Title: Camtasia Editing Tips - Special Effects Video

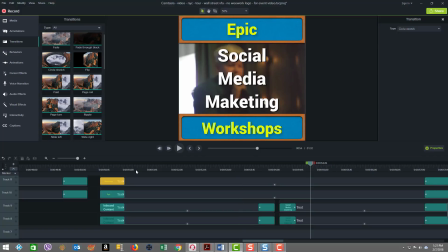12:12 So you can play with all of these different kinds of transition effects and apply them to your text like I did, and it just adds for a lot of coolness.
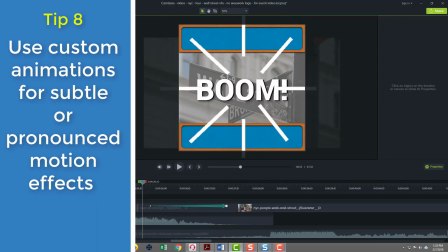12:21 Tip number 8, use custom animations for subtle or pronounced motion effects.
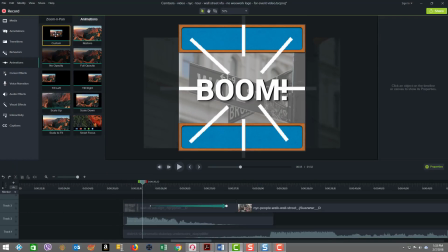12:27 You can take what's called a custom animation and add it to a timeline just by dragging it from there where you just saw I grabbed this from and drop it on a timeline. And in there you get what's called a beginning and end keyframe.
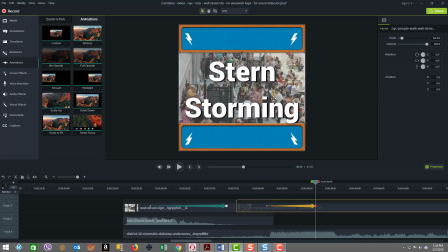12:40 And what you need to do there is just set the positioning of things for the end and positioning for the beginning. Well, it's mainly the end, and then adjust it, and then the length of the animation will determine the speed in which that happens. So I already have one of these.
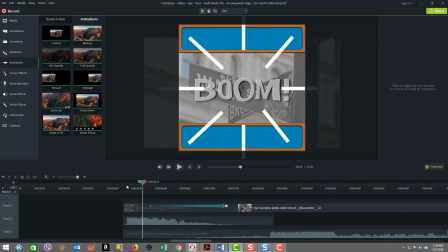12:59 I just deleting that right here, and I applied it right at the beginning of the video. You see there's a video clip there with my Wall Street there. It's pretty static. The parts that are moving in it you can't see because they're in this outer area of the window.
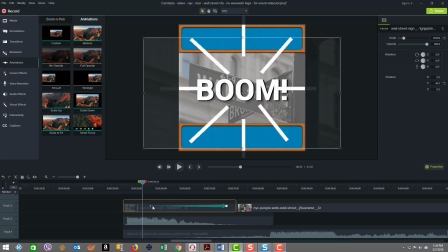13:14 But when I got to this point here, I wanted to subtly zoom in. As you can see, the sign comes in closer, and then I stopped the zoom here. So it's a very subtle movement, but in the flow of things, it gives a certain nice added feel that there's,
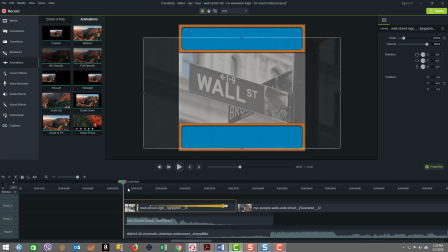13:33 you know, something happening, and it wasn't just a static image in the background or a video clip. So watch, see again here. So it moved very slow, very subtle, in line with the feel of the music. I'm going to show you one other case where I applied this. Hang on.
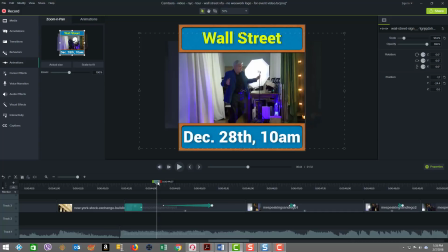13:52 In this next situation, right here, you see Daryl coming out on stage,
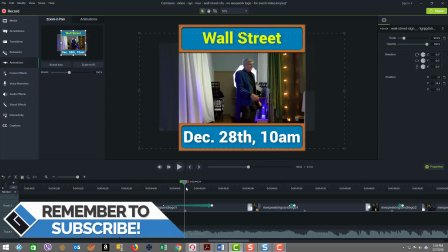13:58 and as he's walking, you can see everything sort of moving forward with him at the same time.
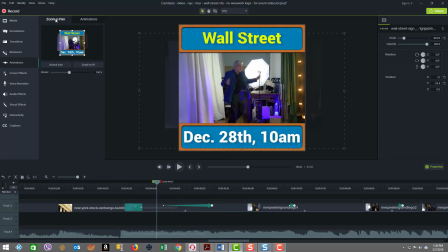14:04 Now, if you look up here in the top left here, this is like the zoom and pan window, but you can also use it to see how the custom animation unfolds. You can see that the rectangle, how it's sliding to the left to help with that motion flow.
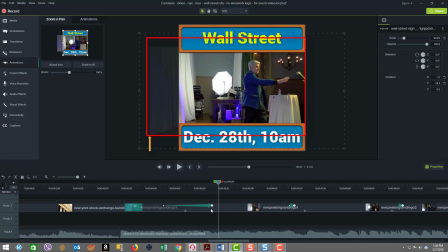14:18 So that just meant that when at this endpoint, I actually set the physical position of this video clip to be here, whereas at the start, it was here.
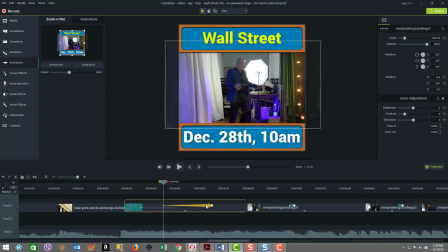14:27 So if I didn't have this animation, watch the difference. I'm going to cut that, play.
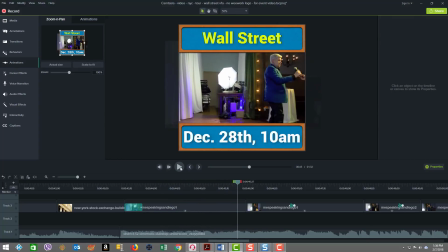14:35 So you can see he's walking out on stage, everything's fine.
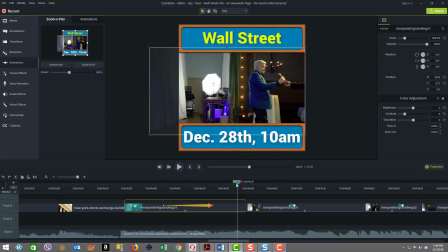14:38 But if I put it back and we play it again, you'll see there's a little quicker motion to his walk movement on the stage. Sort of flows with him as he's moving forward. So you see that's using a custom animation. Similarly, you can use the zoom and pan effect Tip number 9 is
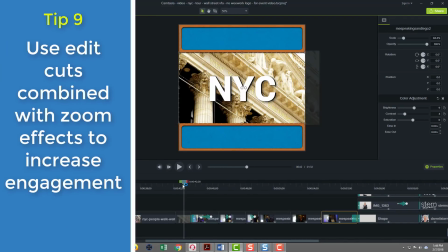14:57 to use edit cuts combined with zoom effects to increase the engagement.
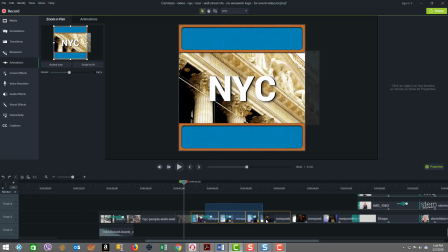15:01 Now you're going to see here there's a series of 6 clips that are all of Daryl walking on stage, and what I did is I cut those clips up and applied some different animations and zooms to get an effect that shows him jumping around and sort of still going with the music.
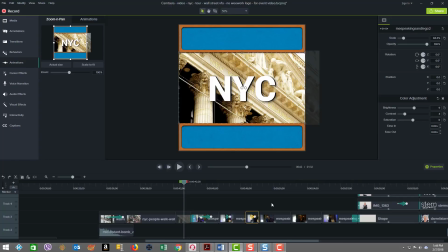15:20 And just watch how this flows nicely. Here we go.
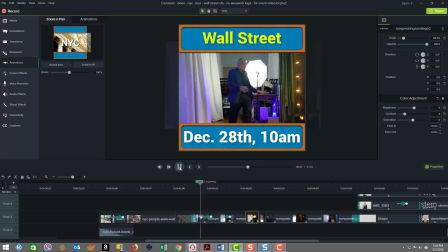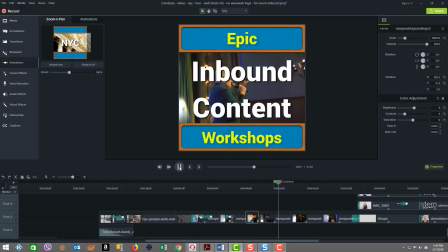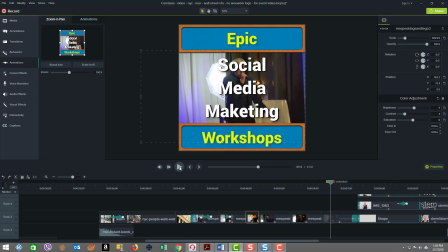15:37 So you can see there was a lot of jumping around to the beat of the music, and it's kind of cool when you can combine a variety of these things.
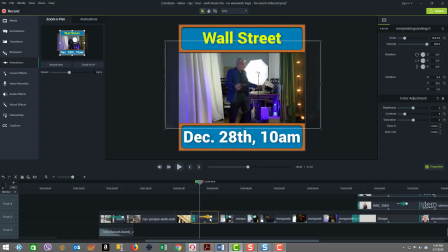15:47 So right here we had an animation, and there's an end keyframe.
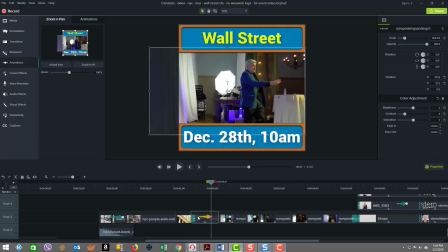15:52 So I moved him so you can see this one we already looked at, how Daryl, I did it to move things along more quickly, and then I did a cut in the beginning of the next clip.
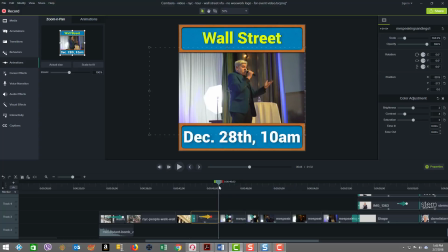16:03 So watch as I transition over. So it went from here and then jumped in close. So right away I just started out closer in, and you can tell sort of where you're at by when I click on here. This was a different clip altogether, so it had a different proximity.
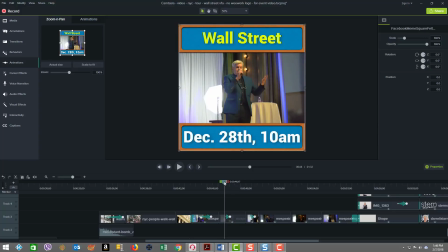16:21 And then when I wanted to change things up in the middle of the clip,
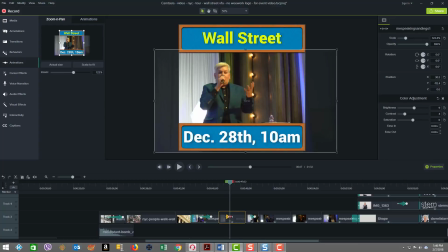16:24 I added a zoom in effect, because you can see that under the zoom and pan, it scaled from 222% in this very short distance here. So if we press Control and scroll key,
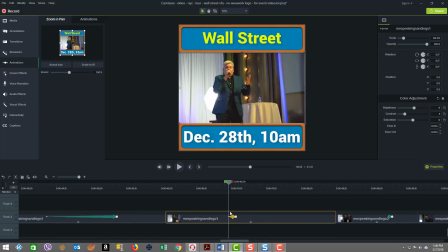16:38 we can see that it's got a very short distance here, and that we went from there to there. So that was like a jump, and that was synced to the music when we had like a nice strong beat.
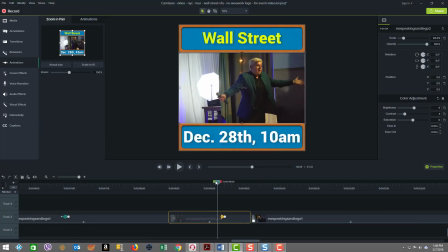16:49 And I do something similar to that right here. You're going to see here. I'm going to see, I'm presuming that's what happens here.
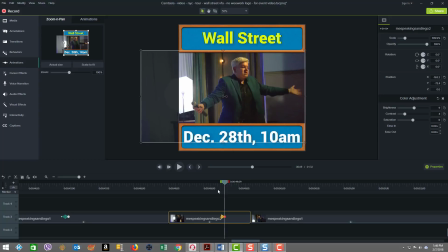16:58 Hang on. There, see? And that's a sort of a zoom cut, as it's often referred to, and that's how we jumped in.
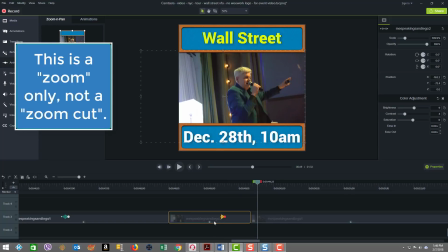17:06 So you can see that these techniques just help to,
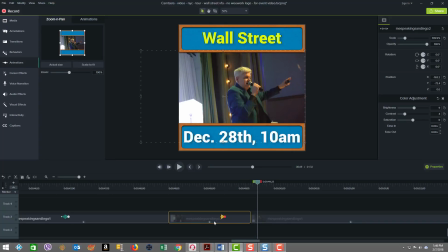17:10 spice up and give more visual joy in experiencing the video, so it's not boring.
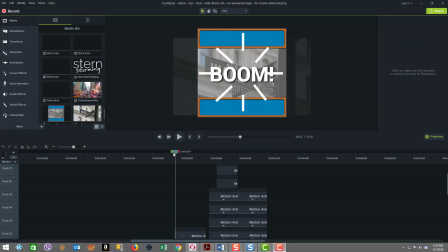17:19 Tip number 10 is all about using motion graphic elements where appropriate.
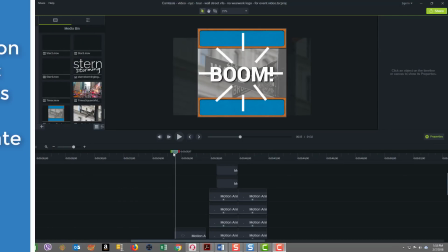17:24 So I like these motion graphic special effects, and in this case, they're animated GIFs.
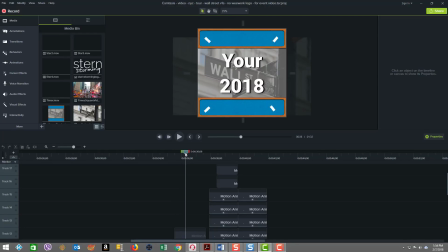17:30 As you can see that there's these lines that radiate out, as well as I have these like little, charger arrows and lines that go across. And again, everything is synced to music. And I just want to show you how this is kind of achieved. We're going to run it again just for a reminder quickly.
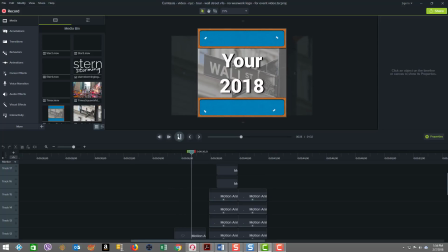Okay, so you can see how those come out. Now let's go see what you actually deal with in a raw sense in terms of what you have as an asset to work with.
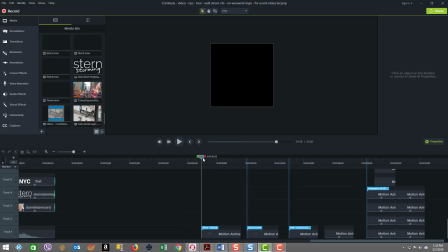18:01 So for that line radiating burst at the beginning, the effect when I just first throw it onto the timeline, as you can see, it kind of fills the square video that we're using, but it doesn't really work for what I wanted to do.
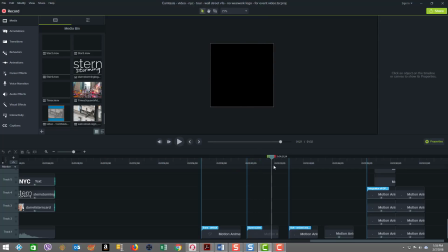18:14 So what I needed to do was expand it out. And if you can see now, if I click on that, you can see how expanded it was. So you always will receive an asset. You'll have a certain kind of motion or flow, in this case, these animated GIFs.
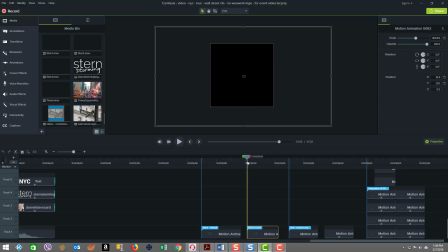18:29 And I stretched it so that I got the effect so that the lines would just sort of fade out in the corners. So you always have to play with that. So you can see if I move this around, it would be all buggered up. So, again, it's all about coordinating what you want to achieve.
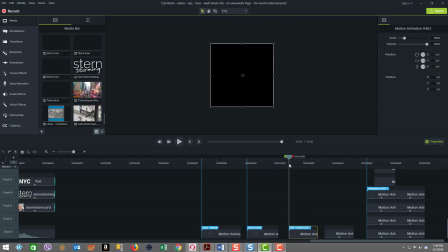18:45 And then likewise, when I had those charger arrows and I throw it on, you can see it just looks like this. It shows the charge bolt, and then it disappears, right? Now, I had to shrink it because I put these in the corners,
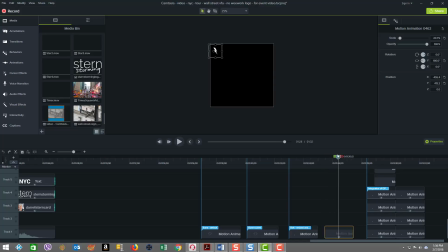19:03 and you see it has a drop down effect now, and then it's pulsing a little bit in the middle. So I've actually, not only did I change the scale, shrink it down, I put in a pulsing behavior. So it has but I put as a bounce in, which you saw it drop down, and in this case from the top.
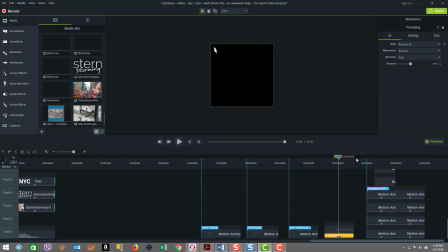19:19 For the ones that go in the different corners, you'll see top, left, right, bottom, etc. So, and then in the middle, I changed that in a pulsate behavior, and for out, a shrink.
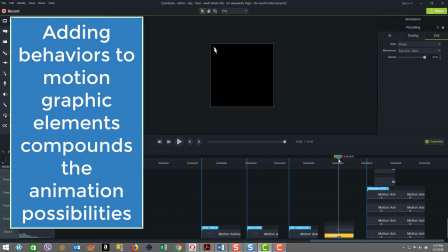19:30 So if you look at this one, because it came in from the top, let's just watch the behavior.
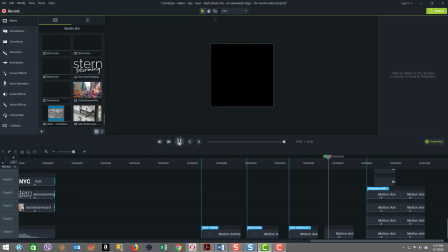19:35 See, it comes in, and then it shrinks to disappear. So we actually took that asset, the cool part is, and sort of changed the whole nature of how it played. Even though it had a default animated effect to it, we were able to alter it by using Camtasia behaviors.
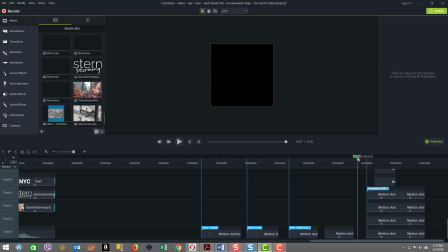19:51 So I'm just trying to show you, you can get as creative as you want. and there's so much to do with it. So here's the group of those bolts and the dashed lines, just to see how they look. I'm playing that for you now. See, there was 2 sets of them.
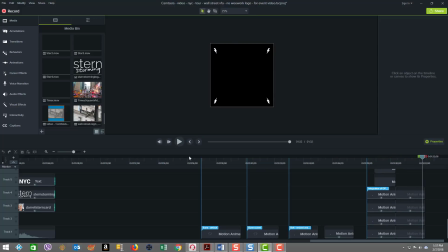20:09 And there you have it. We've completed our 10 tips. Wow, you won't be sorry if you plan your videos well so that you can produce consistent, great quality videos with or without all those special effects.